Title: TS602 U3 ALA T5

Ts602 Unit 3 Applied Learning Archive Task 5 Brief Encounter. Using technology to play with audience expectations. Exposing stage artifice.
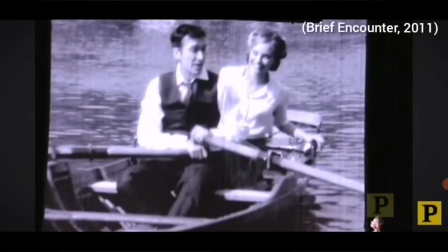17s
The stagehand, dressed in black, rocking the boat but very visible,
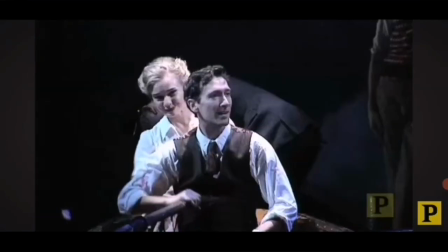22s
is creating the illusion of the boat on water, but also shattering the illusion of reality by exposing how it's done.
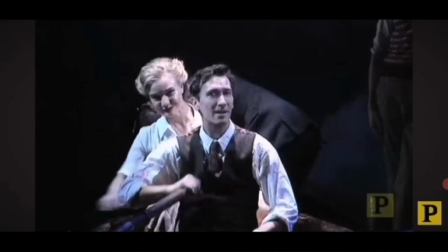30s
Look, I've freeze-framed it for you so you can have a good look.
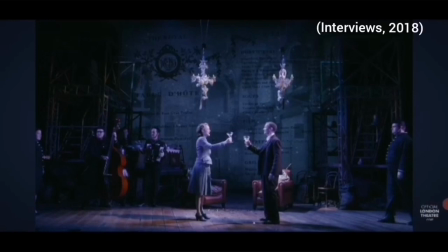37s
The next example of exposing stage artifice is the projection of classy menus onto the back wall to indicate an exclusive establishment with an upmarket air,
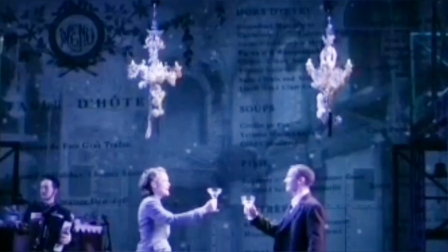50s
but also choosing to play with that imagery by merging it with the image of the outside of the establishment. Look closely at the image. You can see soups indicated here, and fish, and the general menu.
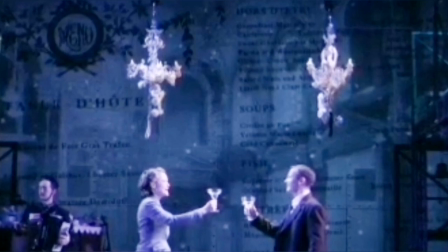67s
Now look even more closely and you'll see windows and doors.
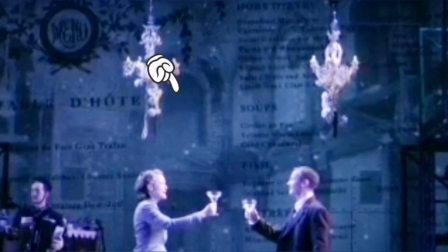73s
The exterior of the building is also shown.
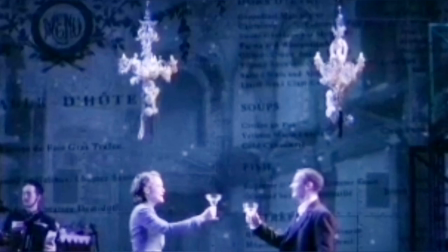77s
The information is depicted in layers, which means the other information can be filled in by the audience,
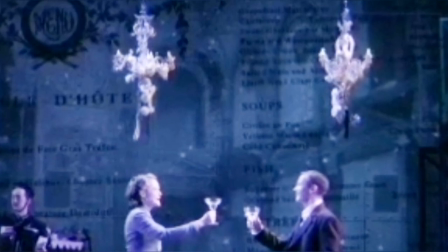85s
but it has also destroyed the illusion of reality that was initially created by the projections.
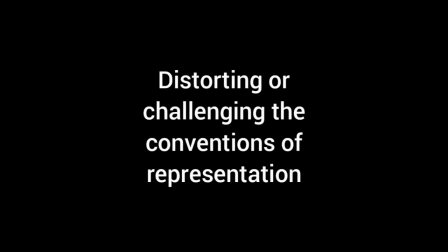96s
Distorting or challenging the conventions of representation.
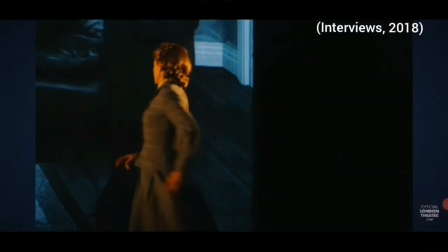100s
The stepping from the stage onto the screen transcends the usual boundaries between the two. There is a contrast between the performer as an actor on stage, small with facial expressions not clearly seen,
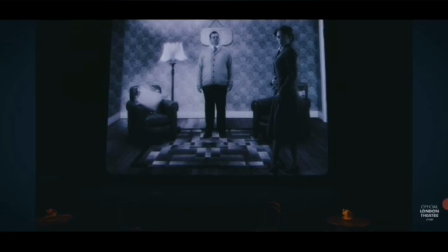115s
where the voice is projected and movements are larger, and the performer on screen.
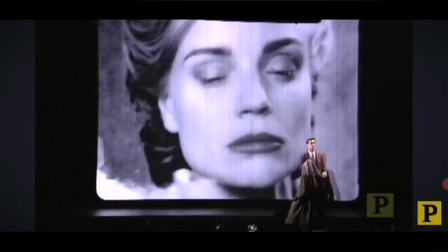121s
The performer on screen is far larger. Facial expressions are clearly visible.
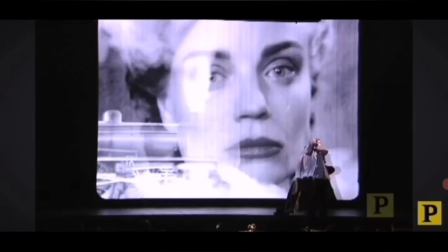127s
Movements need to be made smaller, otherwise they will look over the top, where there are sometimes intense close-ups.
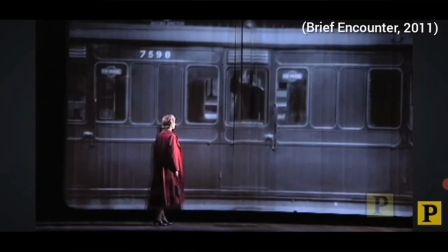136s
These different representations rely on the audience making a leap between the two media,
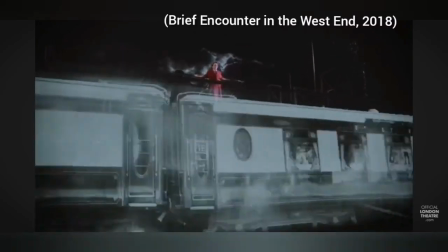142s
but there is also a tension between the two as the actors shift between them and even interact.
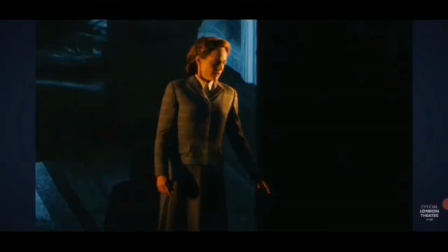149s
The audience are encouraged to question how much of the performance is live.
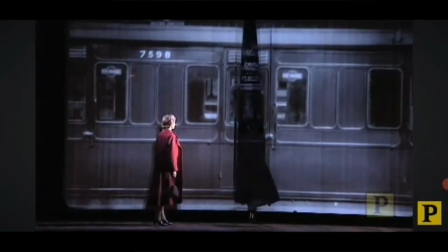154s
The technology is almost in danger of overpowering the performance, but at the same time, for some members of the audience,
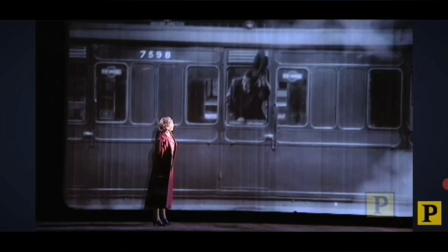162s
they will be left questioning and thinking about the liminal spaces between stage and screen. Blurring the lines between fiction and reality. The exploration between what is real and what is not real
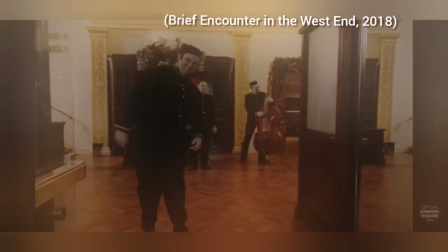179s
extends beyond the stage and screen and spills over into the auditorium,
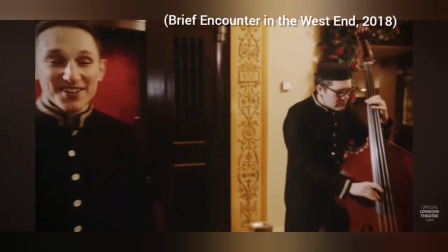185s
with a real live cinema being transformed into a theatre, which is then adapted into a hybrid venue with a big screen,
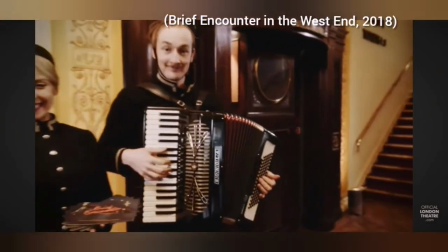194s
which welcomes the audience in a 1940s style cinema with ushers and music as a completely immersive experience.
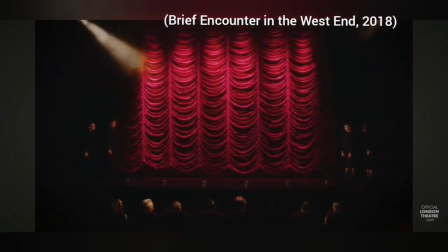202s
It's rather like a mirror reflecting a mirror, one image or reconstruction after another,
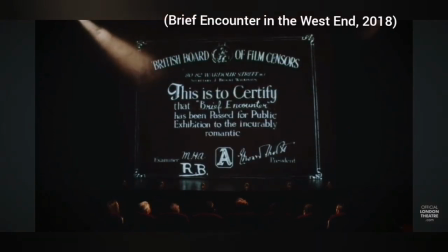209s
mimicking reality and making copies of copies in layers of simulacra.
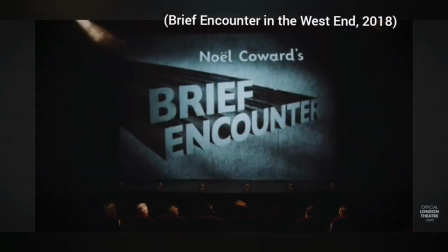216s
This exploration continues on the stage.
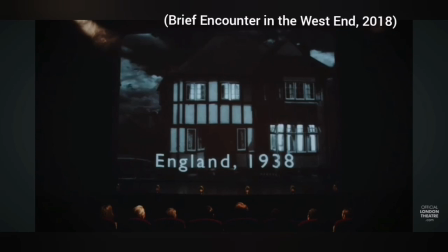219s
The actors are real, made of flesh and blood, and yet those same actors suddenly reappear as 2D images,
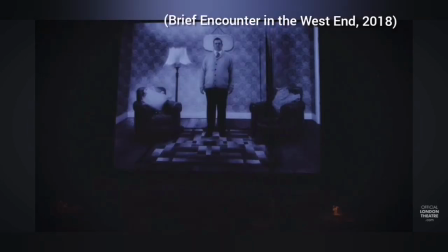228s
and yet the real actors on stage interact with the film images.
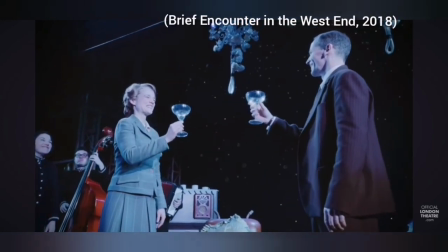232s
And the actors on stage are not real. They are playing characters,
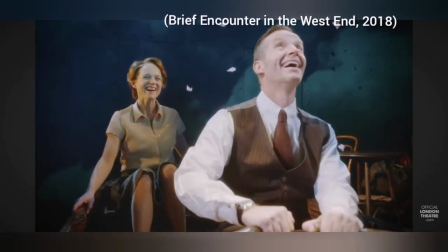238s
and again the boundary of reality is crossed when the play opens with two characters in the audience speaking their lines.